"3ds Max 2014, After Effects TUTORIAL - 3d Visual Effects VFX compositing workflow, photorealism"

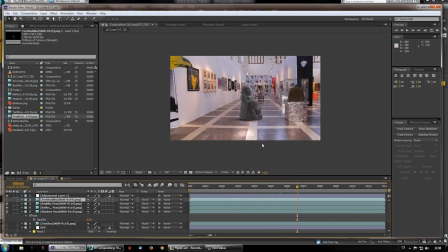8:12 So okay, so way you recreate this more
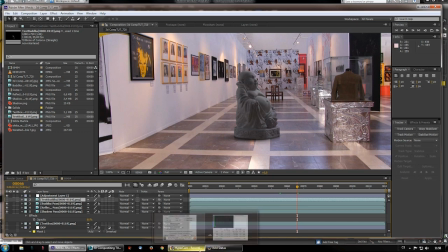8:21 seamless and a little bit more pleasant looking effect is by recreating the indirect illumination of the scene.
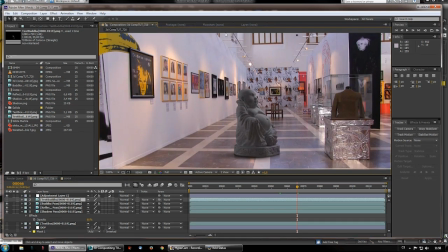8:29 Once you realize that, okay, there are multiple lights here, of course the correct way would be going into 3D and recreate each one of these spotlights,
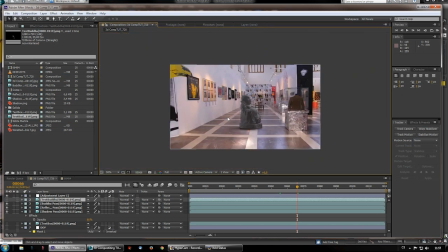8:39 and so on and so on. But like I said, that the goal here is to create this fast, you know, and if you don't have time like to mess with it like for 2 weeks,
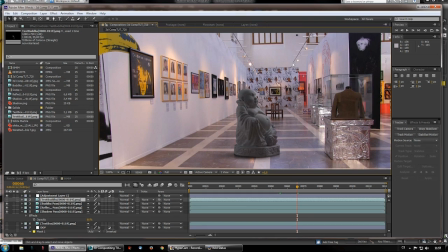8:55 then of course, and if you create all the lights like as a light array, the render time would be like humongous. Okay, so again, like, if you
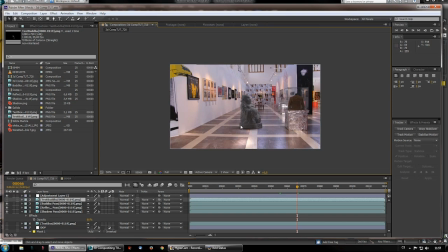9:11 try to make it like kind of right with just one light, good for you, and it's better. Now you need to understand that I'm just trying to explain the principle.
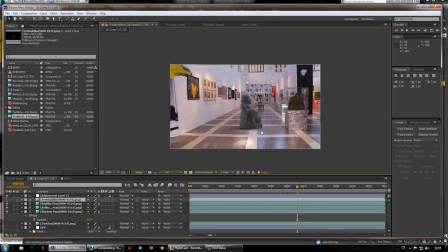9:27 I'm not saying this is the correct way. Of course, we all know what is the correct way. Correct way is to have a equirectangular HDRI of this environment and stuff like that.
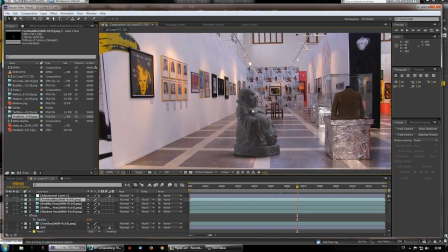9:40 Now, of course, if I did this Buddha from bronze or silver, then of course when you add silver Buddha and you don't have reflections, okay, like reflection of this sweater here, reflection of these pictures here,
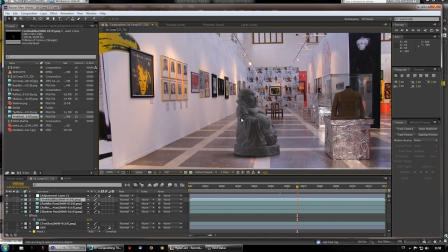9:58 then it's gonna not work, you know.
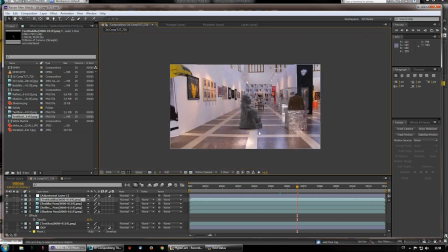10:03 So that's why I picked marble Buddha, because hey, it's not reflective, so I'm not giving myself out so much.
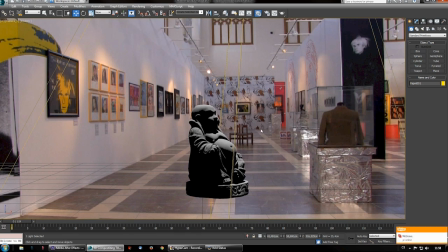10:13 Okay, so first we need to create indirect illumination of the Buddha,
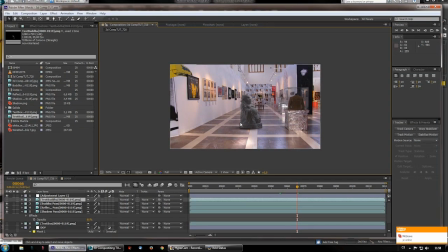10:20 because light bounces from the floor up in here, from this wall up in here, and that creates like this soft looking image. Of course this Buddha is further color corrected with a curves adjustment.
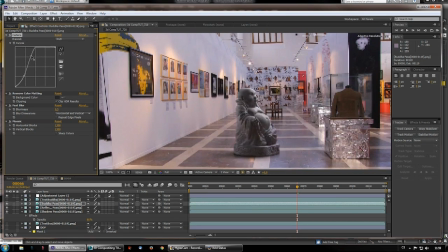10:40 Of course you can
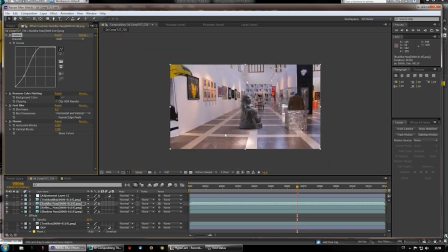10:44 really play around with it. This may look even a little better. Yeah, and I think I like this even more.
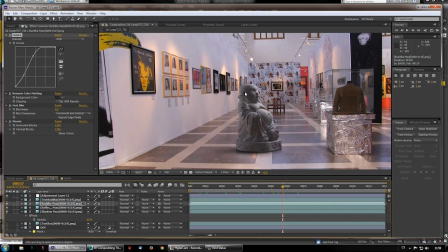10:57 Now I did this Buddha like this on purpose, with a little more dramatic shadows. I tried a version with a light array as well, and it didn't look half as good as this one. Again, it just has to seem like it was there, not, you know, precisely.
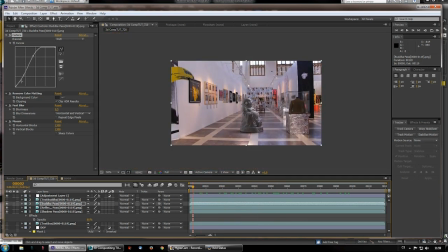11:18 Okay, so it left me a space to further
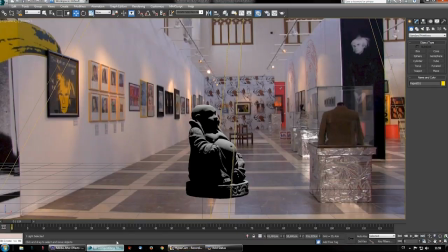11:23 color correct this and stuff like that. So first things first, let's just jump ahead and recreate the environment.
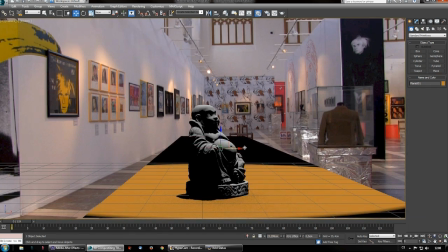11:33 I start up with a plane,
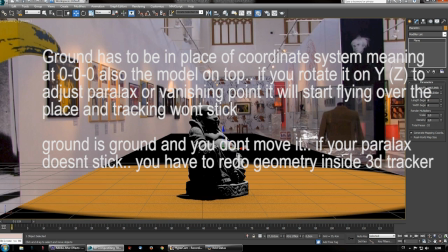11:37 make it large enough, and recreate the floor to be corresponding. Align this here like that, and I created,
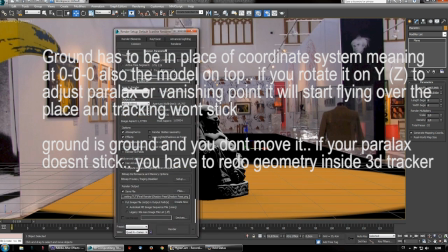11:57 first I have to switch to mental array render. We're gonna be using scanline shadow pass, but we're gonna do this a little later on.
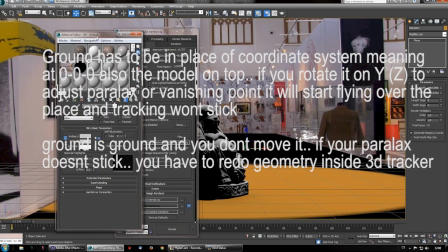12:08 Okay, so I created all my materials beforehand, but let's do it again.
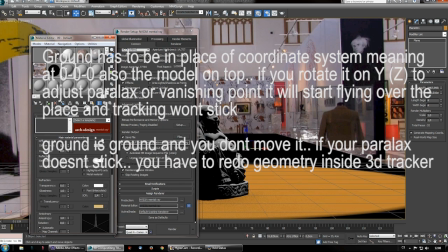12:15 So way I did the floor was Arcan Design, bitmap,